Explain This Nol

So the first one that we're going to look at is from Kent Albin, and this is a really terrific piece that he did, so let's check it out.
Sneezes can travel over 100 miles per hour and contain 100,000 germs, and nothing is protecting us from this deadly force. Until now. Introducing the nostril cork.
Right on.
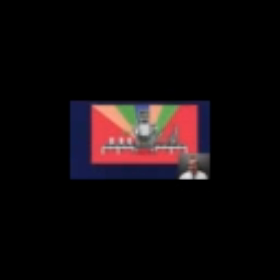22s
So really amazing start, and really lots of great flow and details going on in here. I really think that some of these effects that Kent put on are really fun. This kind of like bulge thing that he has going on here, and obviously all of the elements are really well done that we kind of went over,
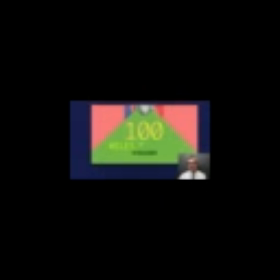38s
like this number count up here, and you know, this little animation of the type cascading down looks pretty cool, I think.
Miles per hour and contain 100,000.
I really like this transition of the type. Not really what I was imagining, but it's really good.
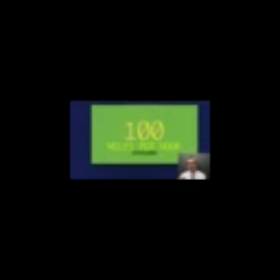52s
It's this sort of like, I just think Kent really took really good care to adjust the animation curves here and turn this down a little. So when 100 goes down, the next 100,000 pops up really quickly in a very satisfying way. Yeah, so I just think he got like the timings of that really nice. Totally fun.
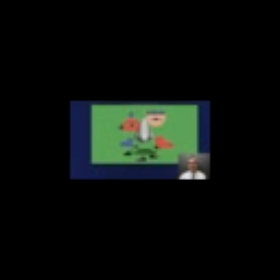72s
Kent added in some of his own design a little bit here, which were these strings, which is actually a super difficult thing to do. And I think possibly, you know, the strings could feel a little bit more bendy and more fluid. They kind of feel a little bit like once they straighten out that they kind of like lock into a very straight line,
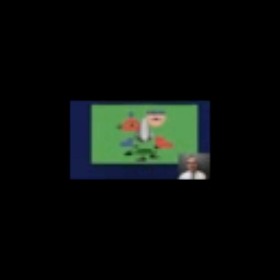89s
which it loses a little of the kind of danglingness that I think you'd feel, especially with the plane a little bit, but really fun, and this scene is really great. And yeah, some of the moving texture that you've got going back here is really nice.
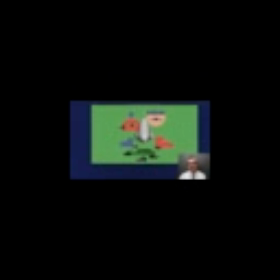104s
I like that. Sorry, go back here to like here. Yep, I like that. And this here, I don't know. I guess you've got like a wiggle expression maybe going on the this background here.
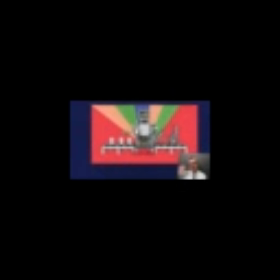118s
I find it's a little much. It's a little like jittery. It draws my eye quite a bit, especially with the yellow. So I think that might need to be toned down or possibly gotten rid of. I will say that one of the pieces of crit that I gave to Kent in the homework locker
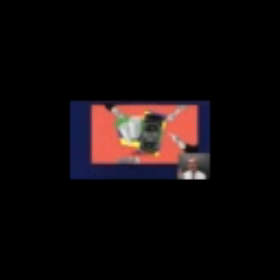134s
was that he could make a little bit more of a big deal of the product itself. That's always, generally speaking, a good idea when you're dealing with an advertisement that you're working on, is that the client almost always wants the product to be featured quite a bit here.
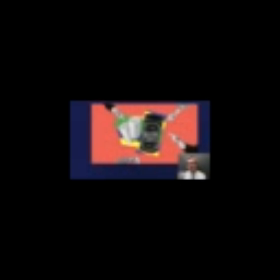149s
So that animation of it coming on could have had a little bit more pizzazz or something to it, and possibly have been separated out so that like the bottle and the corks, you know, moved separately from one another to just emphasize them a little bit more, I think. Anyway, this is a tremendous job and really like awesome work.
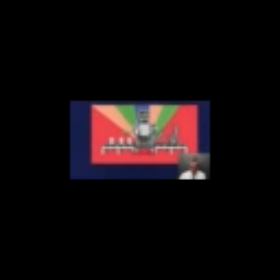168s
I can't wait to see the final version of this, but great job, Kent. Thank you. And the next piece is from Maria Sanchez Fernandez. Let's check this out.
Sneezes can travel over 100 miles per hour and contain 100,000 germs, and nothing is protecting us from this deadly force. Until now. Introducing the nostril cork. Made from recycled foam fingers, these corks come in 3 gorgeous colors and expand gently inside your nose to provide a snug fit.
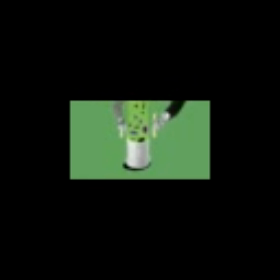197s When you sneeze, the corks absorb the blast and the germs, funneling them into a small reservoir at the tip of each cork. Head to nostrilcorks.com and help make the world a little less sneezy.
Okay, awesome job, Maria. As always, this is tremendous. I mean, a lot of great stuff going on here.
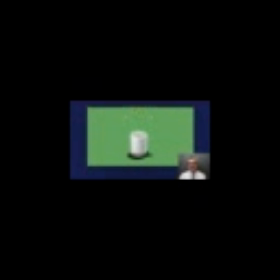216s
I think for me, though, this sneeze is out of control awesome. Like, I totally love this. I want to watch that again. Turn down the audio. I mean, I really feel the sneeze happening there. So amazing job.
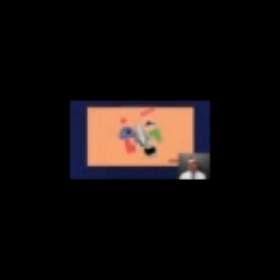230s
I love all the detail work that you put into the eyes, and I'm assuming that you did the puppet pin tool to get the mouth to do what you wanted, which is really hard. So really amazing job. I think this has great flow.